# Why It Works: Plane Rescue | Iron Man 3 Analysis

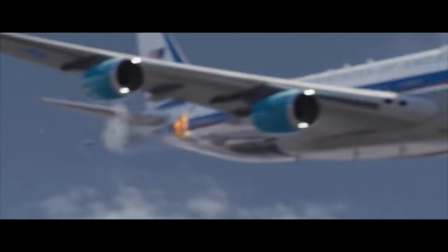[4:05]
Unbeknownst to everyone except Savin, Savin has a bomb placed on the plane in case Iron Man arrives.
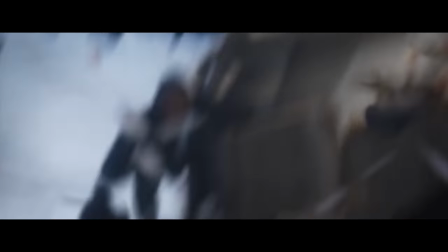[4:11]
Now the scene begins.
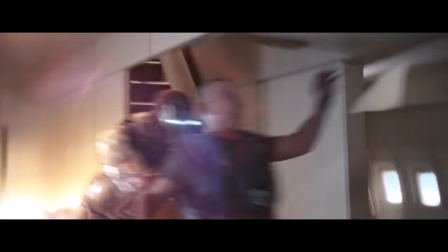[4:16]
Iron Man attacks Savin and pins him to the wall.
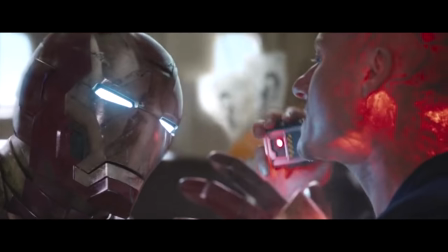[4:21]
Savin starts using his extremist abilities to mess up Tony's suit and detonates the bomb, which opens a hole in the plane, sending the staff hurling out.
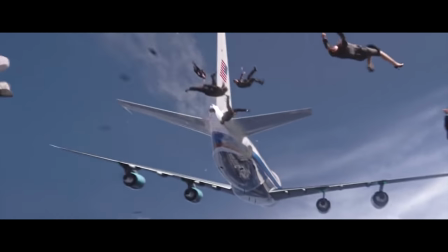[4:29]
So we get this great shot which showcases not just the velocity of the plane, but how many people are in danger.
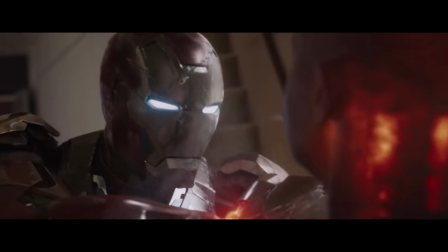[4:35]
But Tony still needs to deal with Savin. And now we have a time limit.
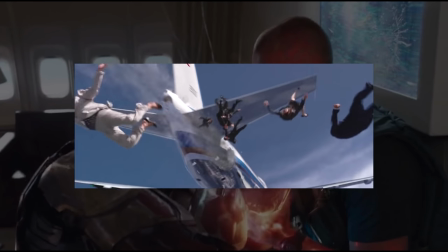[4:39]
Tony has a limited amount of time before the Air Force One staff falls to their deaths, and at the moment, he's too preoccupied.
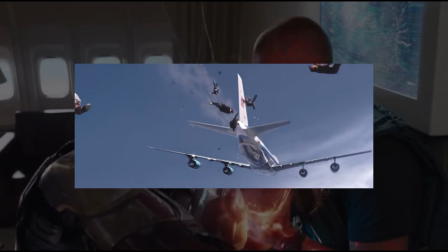[4:45]
Adding a time limit helps engage the audience. As pressure is put on the protagonist, and things have to be done quickly to succeed. In short, it creates tension.
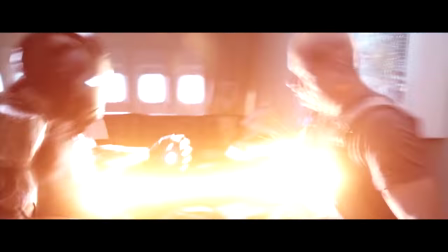[4:53]
To get away, we get this great shot of Tony shooting at his chest beam, which blasts through Savin, and we follow the blast for a quick second to showcase the speed and intensity of it.
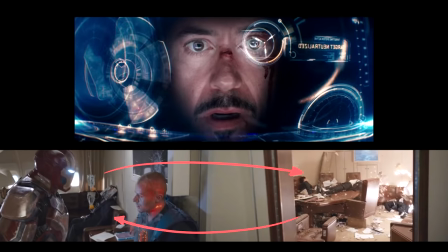[5:03] Talk away from that, you son of a bitch.
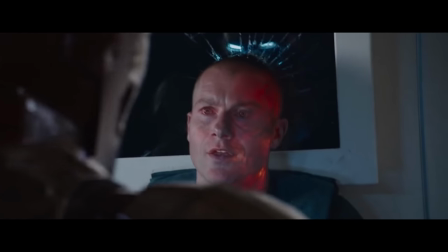[5:07]
The shaky camera tracking the blast and then quickly turning back to Savvin adds a rawness to the scene that wouldn't have been there if the camera just stayed static.
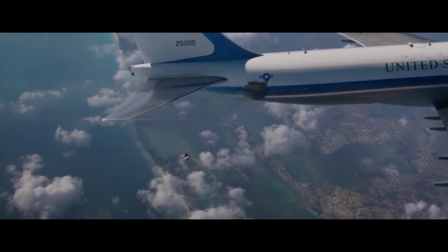[5:14]
Right after this, Tony flies outside immediately.
How many in the air?
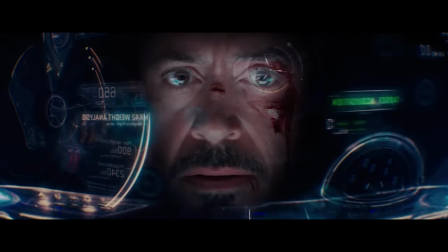[5:20] Thirteen, sir. How many can I carry? Four, sir.
This statement adds to the tension.
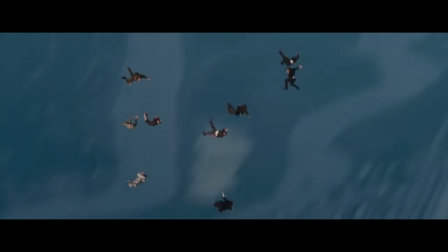[5:25]
The character now has to use his intelligence to get out of the situation, but he has to think fast to be able to save the entire staff, as again, we have a time limit.
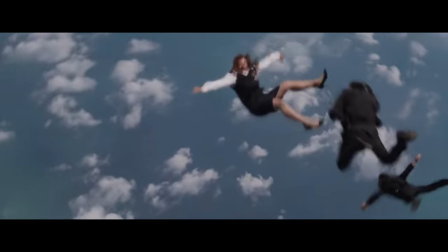[5:33]
What really helps with this scene is that it was actually done practically. People had to be thrown off a plane to do this stunt. I know the Red Bull skydiving team. Let's do a test. I don't believe a lot of people thought it could be done practically. And I'm like, I know we can do this for real.
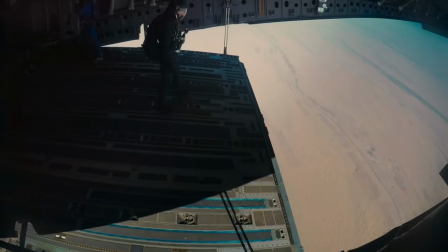[5:47]
Similar to the Mission Impossible Fallout jump, just not as specific as that one had to be shot to make it seem like it was one take, the Iron Man 3 plane jump was written by, I'm pretty sure Shane Black, and a lot of work went into the scene, including testing the jump multiple times,
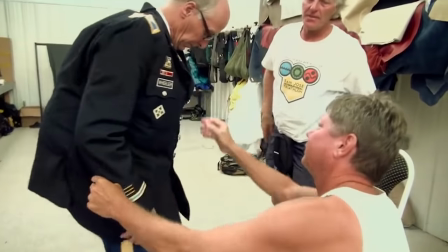[6:00]
and including hidden parachutes in the outfits of the jumpers, so that if something goes wrong, there's a safety.
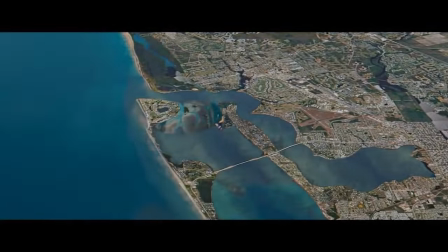[6:06]
The background then gets replaced digitally, and the footage is composited together.
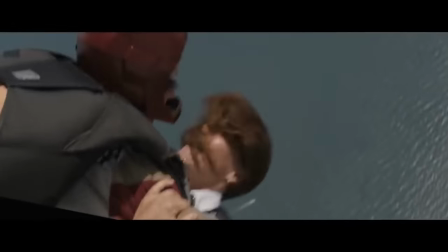[6:10]
Iron Man is also replaced digitally, of course, and since hands are difficult to track when replacing the body double with the Iron Man suit, the hand has to be replaced as well, and you have the scene.
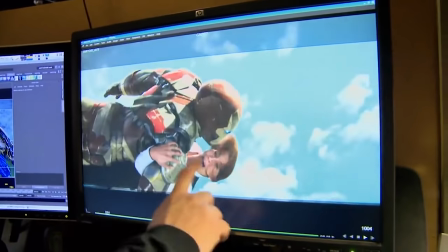[6:19]
I was talking about this yesterday when I was watching Indiana Jones. When sequences are done, more practically, there's like a certain charm and care put into each of the shots. Because it has to be perfect. When directors do things practically like that, that's more indicative of how they are as a director. Where they put care into those sequences that don't last very long.
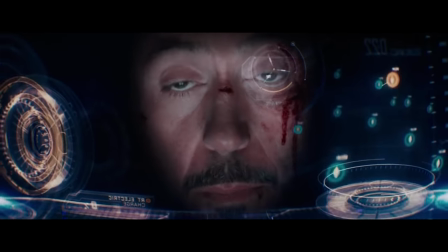[6:42]
The velocity and rush you get from this is near impossible to fake. Shots like these, you just can't get from a green screen.
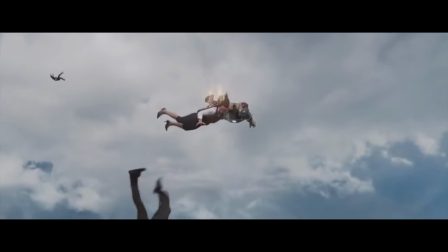[6:49]
And while of course some shots were done afterwards and post to make everything fit, most of the scene is done practically.
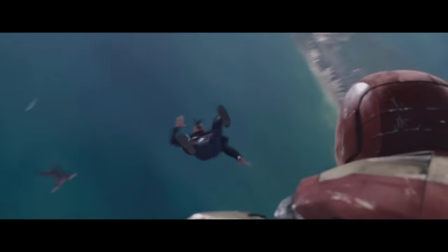[6:55]
And it's a stunt so wild, it's almost unheard of in a superhero film. and Marvel knew this.
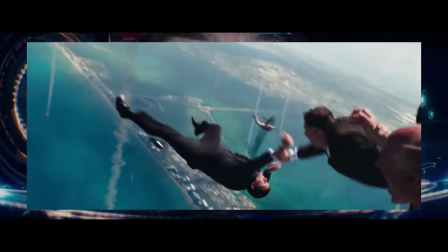[7:00]
It marketed the scene heavily, almost as if shocked and excited that they were adding something so spectacular to their cinematic universe. The constant shots that start from the sky and then rotate towards the ground, tracking the characters really helps emphasize the speed at which the characters are going.
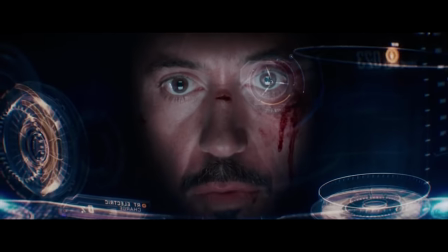[7:16]
I feel like the visceral nature of this scene is all black.
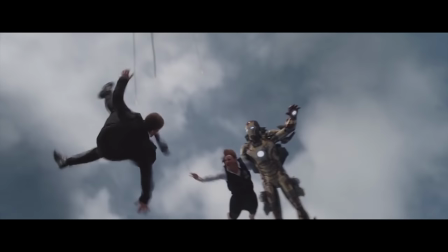[7:20]
Again, like I said, I think Shane Black wrote this scene, and Shane Black loves to portray violence and tension in this raw way, as messy as it is.
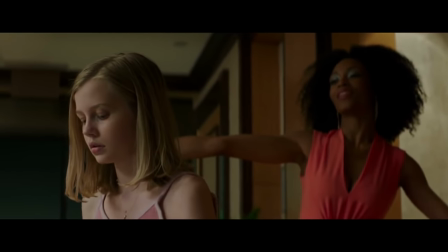[7:28]
Take this scene from The Nice Guys.
Very clever, Holly. I thought so.
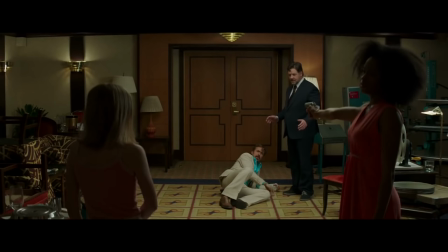[7:35] Why did you just throw cold coffee on me? I like where your head's at, sweetheart. That really could've worked out.
Things don't go as expected. Now take this scene from Iron Man.
The prodigal son returns.
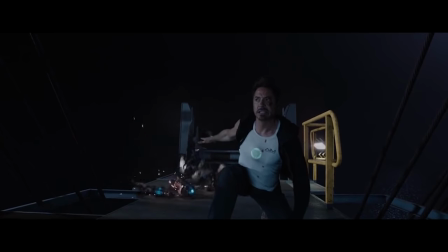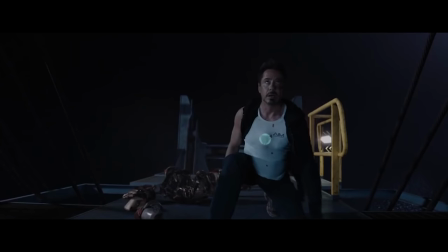[7:51] Whatever.
It seems as if he does his best to remove cliches from his movies and if cliches have to occur then he exaggerates them to an almost parodical degree.